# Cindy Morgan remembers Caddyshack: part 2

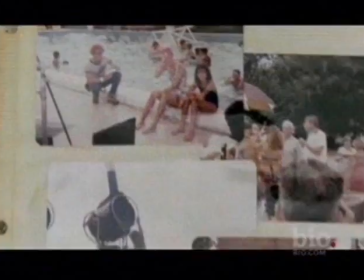[0:00]
Shooting the infamous pool scene was one of the most memorable for the cast. It was one of the few scenes not shot at Rolling Hills Country Club. I remember before I had to walk out for their first shot, where I had to walk past the pool, and I had to pull this character off.
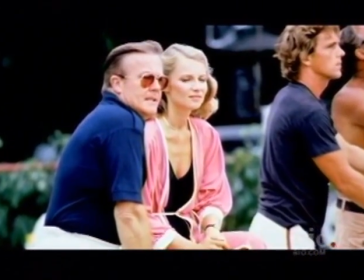[0:15]
And I remember standing there, leaning on the sink, going, I can't do this. I just can't. This isn't me. And I think I had a line when she passed. I said, don't even bother to say the line.
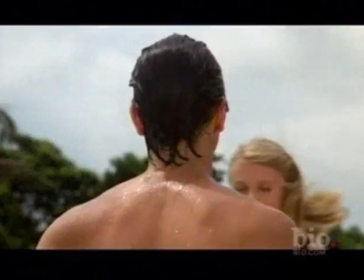[0:26]
She's going to steal the shot, you know, just turn, look at her.
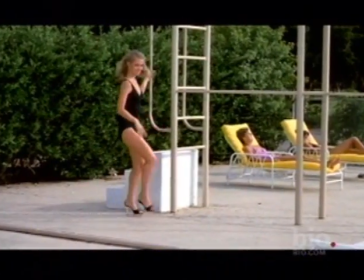[0:30]
And lick your lips, because whatever line you got, just that walk is going to, you know.
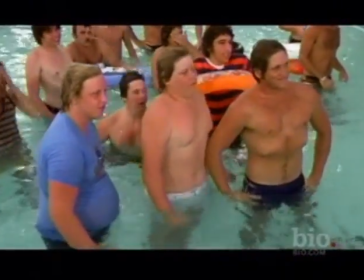[0:35]
I walked out, and I walked past the pool, and I saw these guys sucking in their gut, and I went, all right, they're buying it.
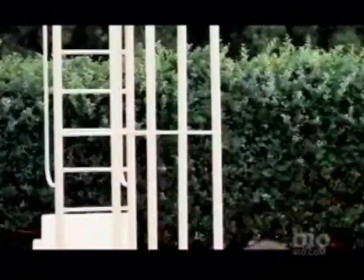[0:41]
I had to walk across there, my first shot in the film, climb the ladder, and do the dive. I can float. I can swim from here to there, but I'm not a swimmer. I'm certainly not a diver.
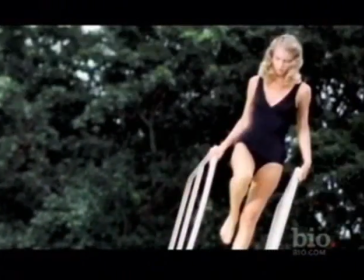[0:51]
I'm legally blind, so I climbed up the board without my lenses in, and I had to walk it like I meant business.
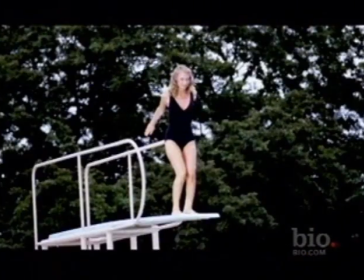[1:00]
and take the spring and they can cut to the real diver.